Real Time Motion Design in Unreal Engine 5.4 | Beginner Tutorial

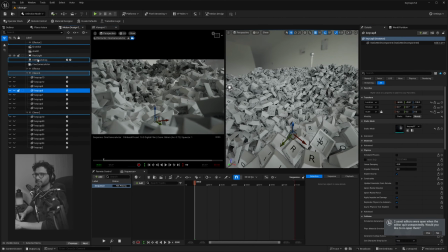Okay, let's light this shot. So what I'm going to do is I'm going to delete my HDRI. For this one, I'm going to be going in with a very high contrast shot. So I'm going to delete the light,
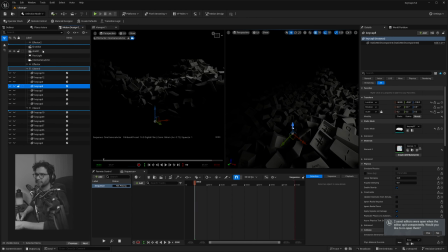the HDRI backdrop, and we're just going to use the area light we have and just play around with that, right?
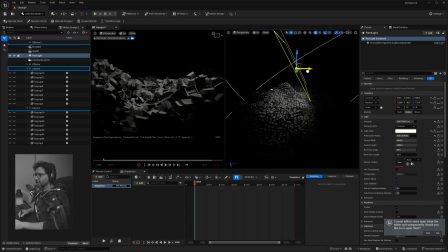So let's bring it somewhere over there. Just want a nice focus area. This one is gonna be a little smaller, and let's increase the intensity for that. I want my eyes to go that area, right?
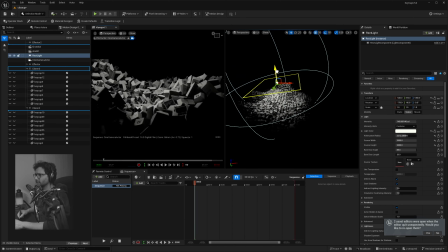So we're just gonna do something like that. Let's create some really high contrast area over there, and maybe it's a little too much, so let's reduce that. So now we need a little bit more depth to the shot, so we're just going to press Alt and drag the slides.
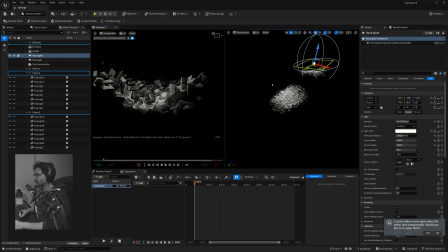So we're going to create a copy of that, and let's increase the attenuation on this so we can see a little bit more in the depth, something like that.
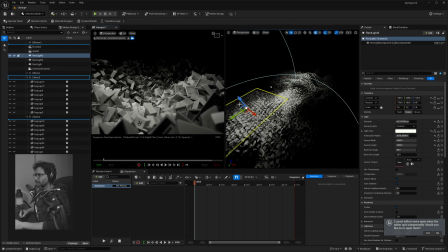And we're going to create another copy and then do similar for the front. We just want a hint of it, we don't want too much, right?
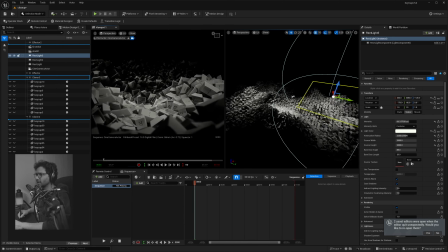So it's okay if these ones are getting darker. Our attention is still going in, on the middle one, right?
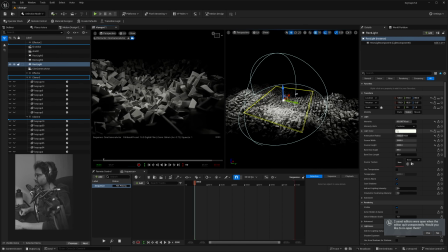You can play around with the light, you can change the intensity, or
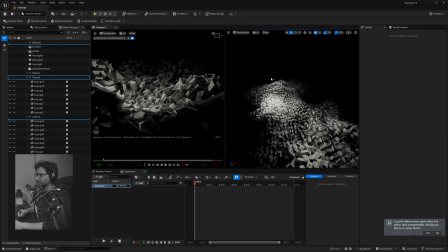play around with different color of different color temperature on the light and stuff like that.
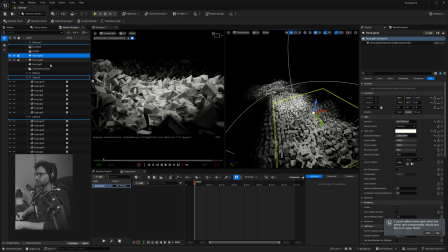That's a powerful aspect of working with Unreal Engine. You can iterate pretty fast on these stuff, right? Alright, so yeah, that's how I created those shots in Unreal Engine using the motion design tools. I think it's really cool to have those real-time tools in Unreal now. If you like the video, please hit like, share, and subscribe. It really helps me and motivates me to create more content like this and share whatever I learn. So yeah, that was the video. I hope you liked it, and see you in the next one. Cheers.